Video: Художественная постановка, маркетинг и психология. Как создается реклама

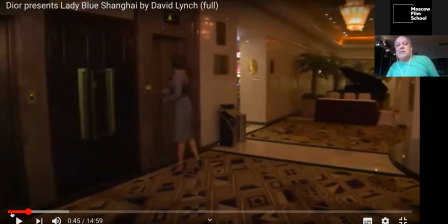(54:03)
Не могу, вот, ну, не знаю, профессиональные качества не позволяют «Нолочка» смотреть. Кубрика смотрели, да? «Сияние». Смотрели проект, написал, да, знаете, автор. Это тот же самый автор. Я вот смотрю и понимаю, я вижу здесь отель «Оверлук». Понимаете, какое дело?
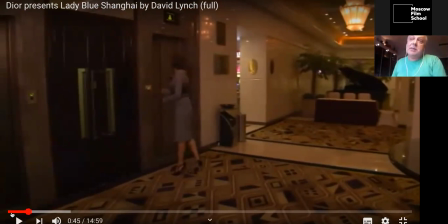(54:23)
Я его прям вижу. Этот кадр, можно его смонтировать, все скажут, это же кадр из фильма «Сияние». Работает, потому что это некий стиль сюрреализма сейчас выбран, притом он такой эстетский сюрреализм, потому что мир,
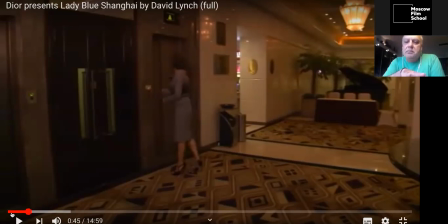(54:39)
мне кажется, мир гламурный, но он такой, знаете как, он сумасшедший, потусторонний мир.
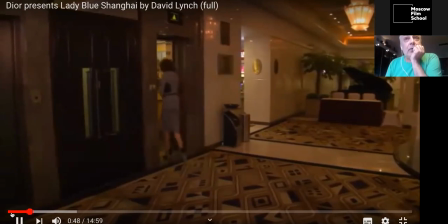(54:48)
Кстати, в главной роли Марион Котийяр. Это не она, но сейчас ее видите.
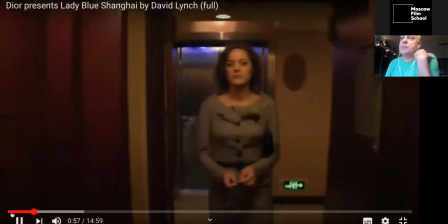(54:56)
замечательной актрисой. Мне она запомнилась по фильму «Союзники» с Брэдом Питтом в главной роли.
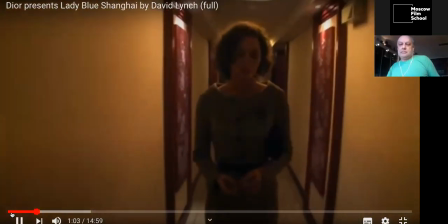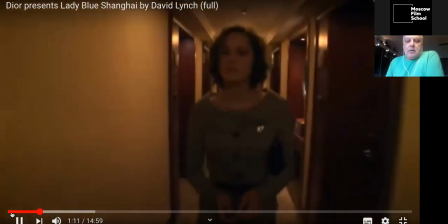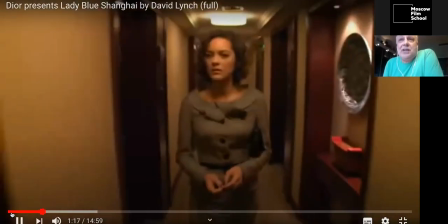(55:15)
Манера съемки, опять-таки, это же «Сияние», это «Отель из сияния».
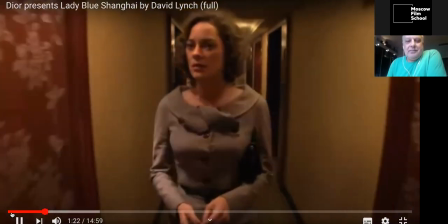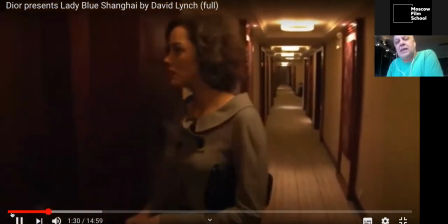(55:26)
Красный как отработал. Но заметьте, пока ни одного цвета, который бы нам запомнился, красный здесь зажат, он не яркий.
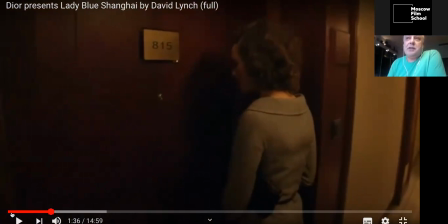(55:36)
Но я прямо кадры, прямо уже которые кадры вижу из фильма «Сияние». Только там номер комнаты, да, если я не буду, какой там был, могу ошибиться, но... Нет, не 217. 231 или какой там номер был?
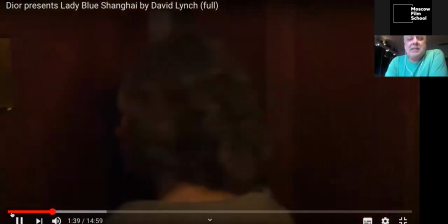(55:51)
Это не имеет значения ровным счетом, но просто...
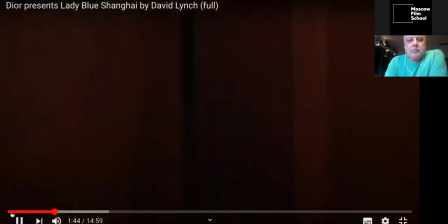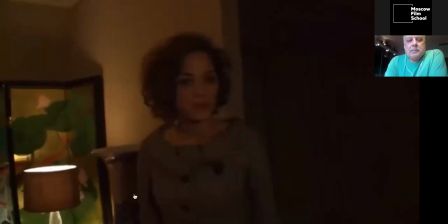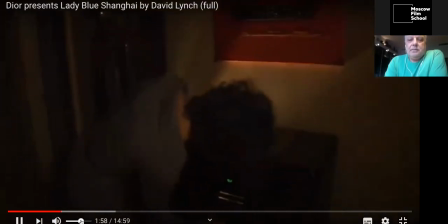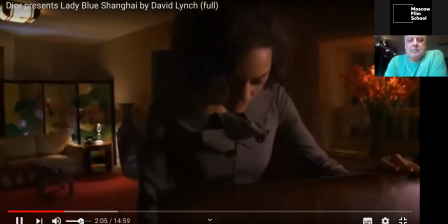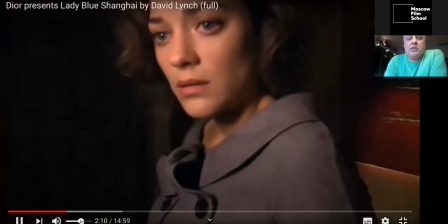(56:22)
Ну, конечно, это сияние, практически сияние.
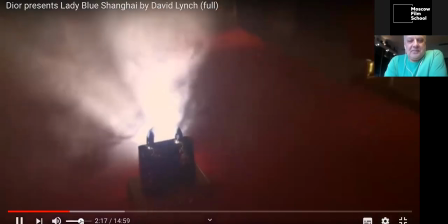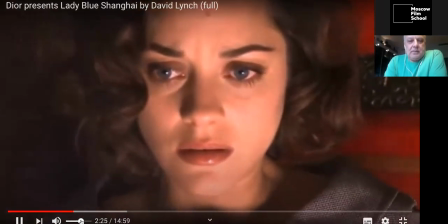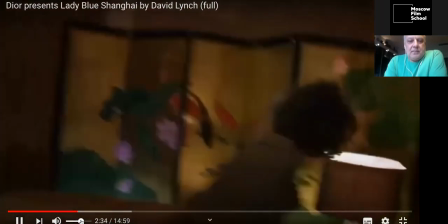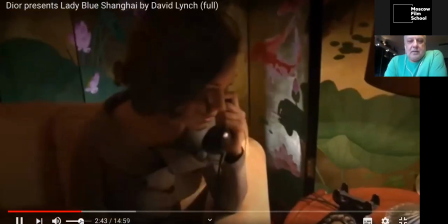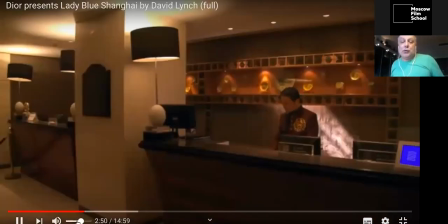(57:01)
Наша задача, задача художественной постановки, всеми нашими средствами подчеркнуть потусторонность происходящего, нереальность, сюрреалистичность, мистичность.
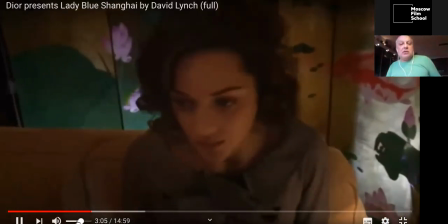(57:14)
Все, что вы видите в кадре, подчеркивает, работает на эту идею и задачу. И цвет, и свет.
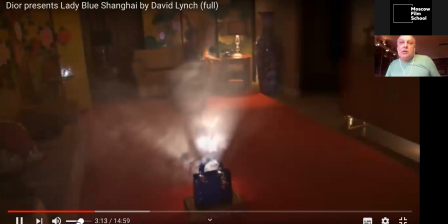(57:25)
Ну, я про музыку не говорю, потому что за музыку ответственны уже другие люди.
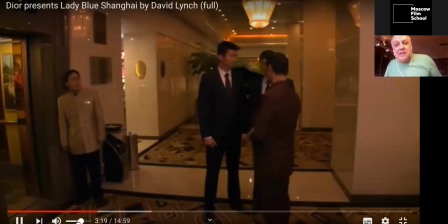(57:30)
Ну и потом ассоциация с сиянием только на руку всем.
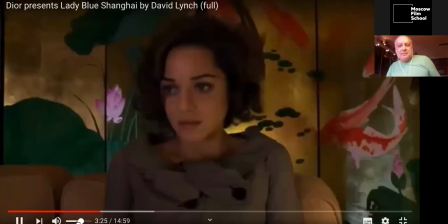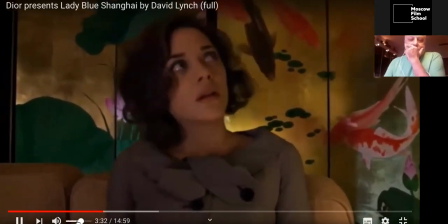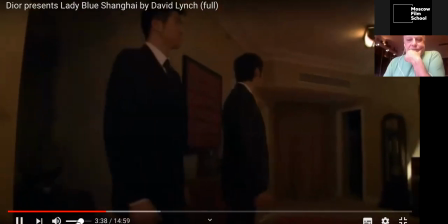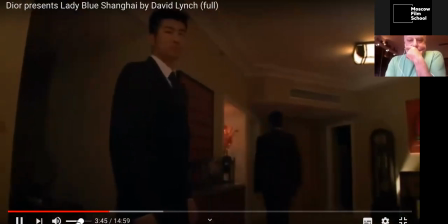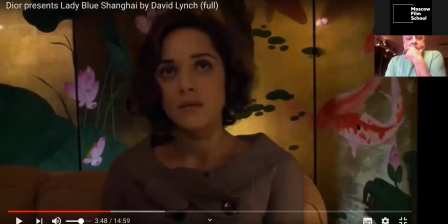(58:02)
Остановлю, чтобы можно было прокомментировать этот мир. Это Шанхай, да? Нам нужно показать ориентальный мир, ориентальное восточное, не восточное, а ориентальное искусство.